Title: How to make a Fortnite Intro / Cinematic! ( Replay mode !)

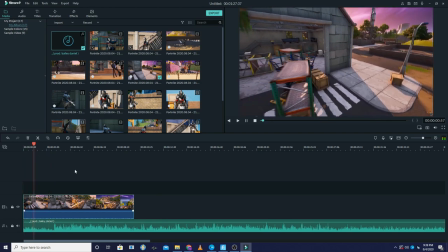[7:20]
um i actually trimmed right here right on the beat drop right on
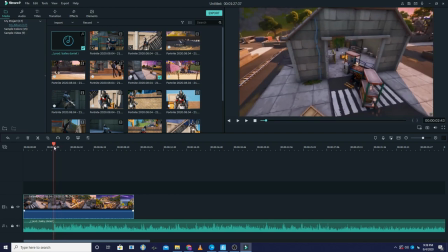[7:25]
the very very first beat drop and then what i did is i kind of zoomed forward a couple seconds yeah right here on the beat drop i just kind of zoomed forward a couple seconds and what i did is i actually added a a time lapse or like a speed up effect
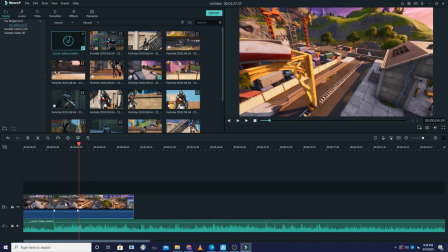[7:43]
to this so it just seems like um after the beat drop hits the video just kind of like slides forward it makes a cool little effect you'll see at the end of this video when i show the outcome of this project after
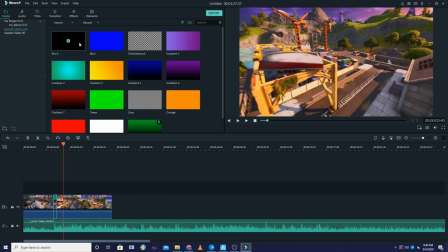[7:56]
that if you guys don't know what black bars are i'm sure you've seen a hollywood movie black bars are just a black bar on the top and the bottom of the
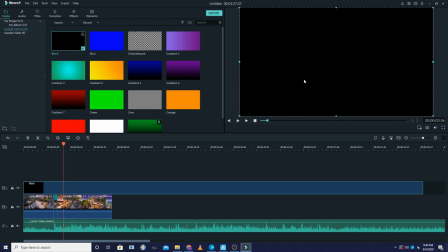[8:03]
screen it makes everything just look more professional and clean uh this is a perfect personal preference you do not have to do this i will always do this
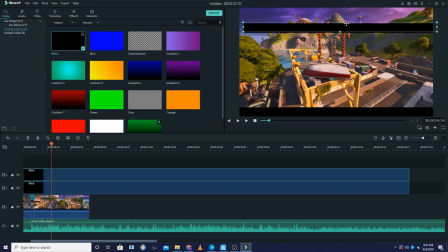[8:10]
um just because i like how it looks it makes everything look clean as fuck after i did the black bars i decided to add in
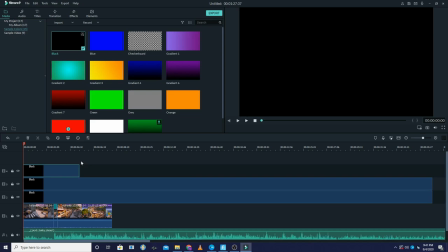[8:17]
gradients if you don't know what a gradient is it's basically a filter but for uh like video editing or picture editing like photoshop
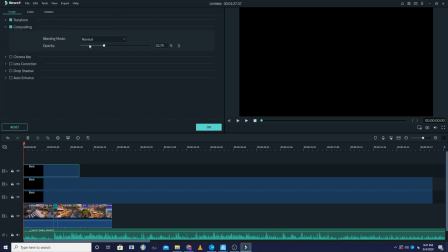[8:25]
and shit so basically what i did is i added in a black gradient and i made it 10 opaque so it was like barely showing at all just made it
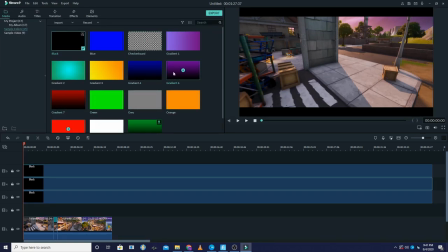[8:33]
shadows a little bit darker is pretty much what it does and then i added on a second gradient this one's a purple to black one um
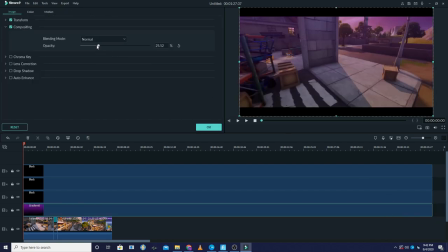[8:41]
basically what this does it just adds a little purple filter changes the uh the vibe for the whole video makes it look different after
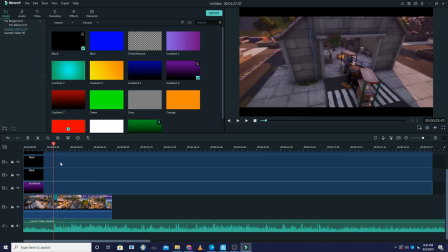[8:50]
i finished with the gradients i decided to like go back to the first beat drop that i had um or the first
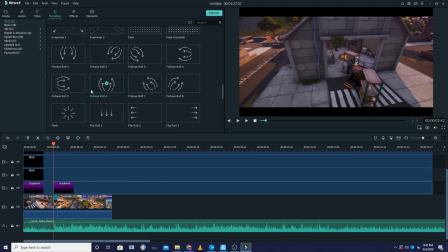[8:56]
beat drop of the video and i just wanted to add in like some extra shit to it to make it like pop out or stand out more so it catches people's eye and um i added a transition right at the beat drop so basically i was transitioning into the same video and it
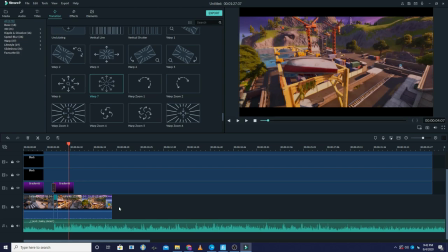[9:09]
makes a cool pop effect you like if you couldn't see it there you'll see it at the end of the video just watch the whole thing through you're almost finished
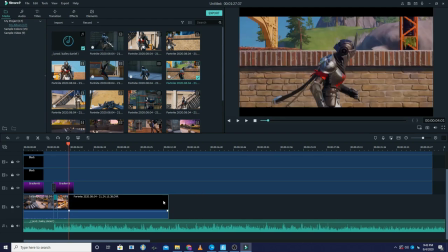[9:16]
you have like another fucking minute i promise guys okay so after that after the first clip was done the intro was done i added the second clip
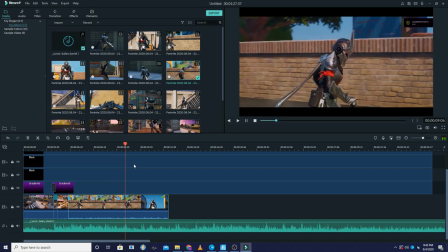[9:24]
that's the uh me walking that email where i'm walking and i was just trying to like trim it up make it look nice yeah
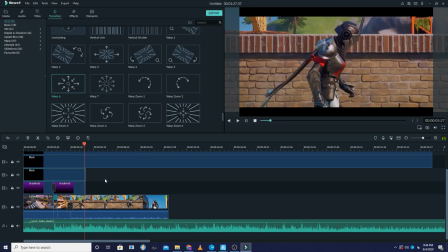i just tried to trim this uh the second clip up as nice as possible i lined it up with the beat and uh it was time to
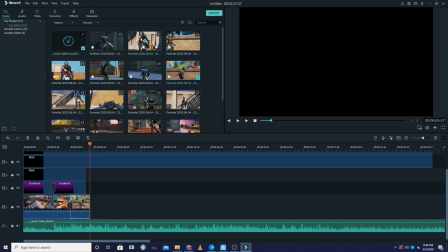[9:44]
add in the third clip that second the first clip or i guess the second clip didn't really need much editing i just needed to trim it and uh the third clip i added in i just kind of repeated the same actions from the first clip and the second clip over and over again for the
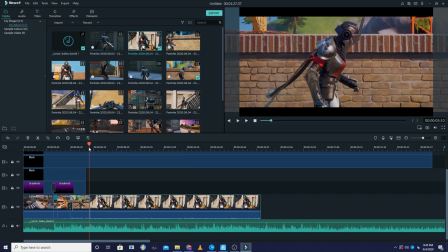[9:58]
entire cinematic it was really simple i was basically repeating the same thing non-stop making sure everything was lined up perfectly with the uh
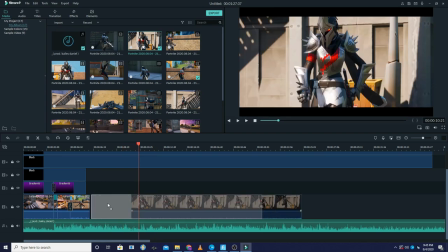[10:07]
song that i used so everything just looked smooth and consistent
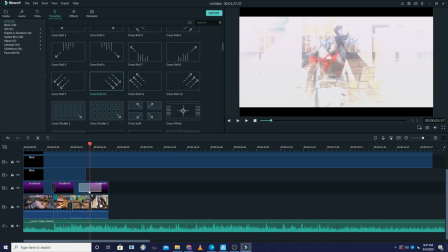[10:13]
yeah this took me about i would say 20 30 minutes of editing it didn't take me too long to make
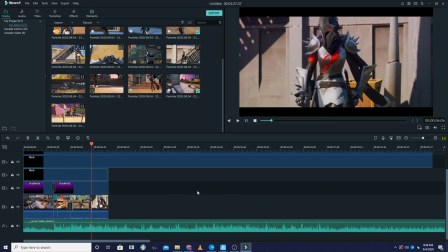[10:20]
it was uh it was pretty fun many
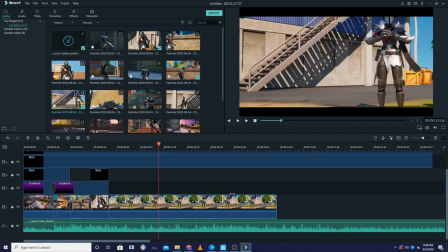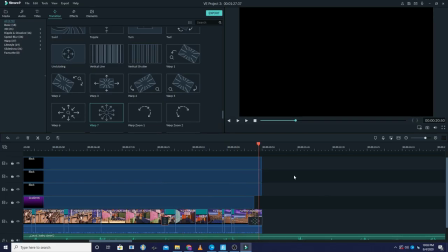[10:29]
many minutes later all right so after i was finished doing all that i decided it was time to um trim the song
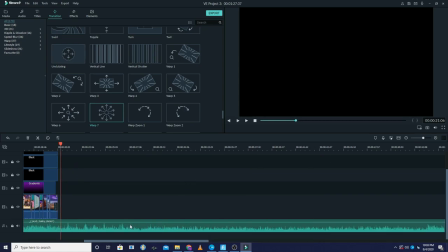[10:36]
i usually add in like an extra couple seconds as an outro and let the song fade out but this time i didn't um just because i wanted to finish as quickly
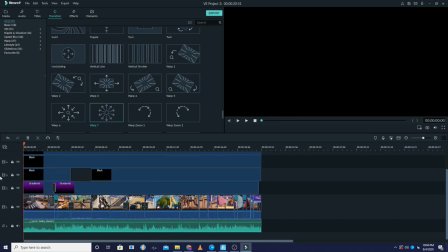[10:43]
as possible i made sure everything was even and lined up and i double checked it and now it's time for you guys to see the actual video
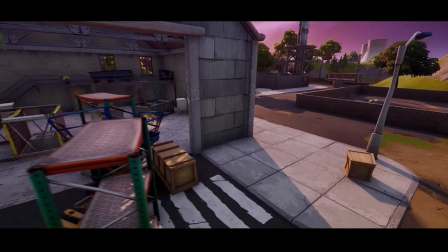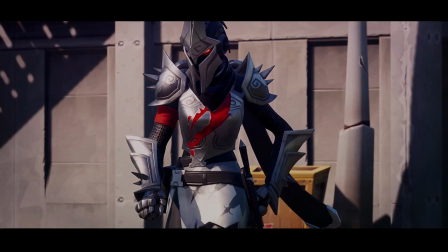[10:56] right to the sun goes down bet i'm waiting up
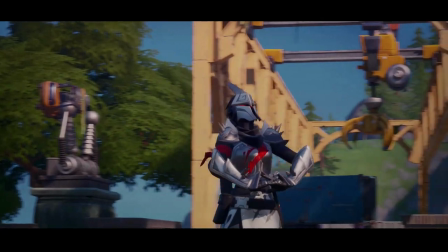[11:01] till the sun comes up Yeah
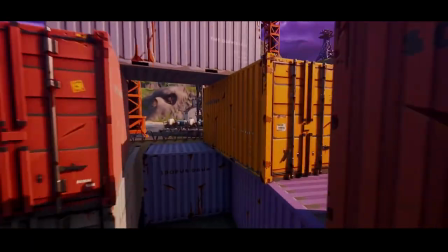[11:08] Right till the sun goes down Bet I'm waiting now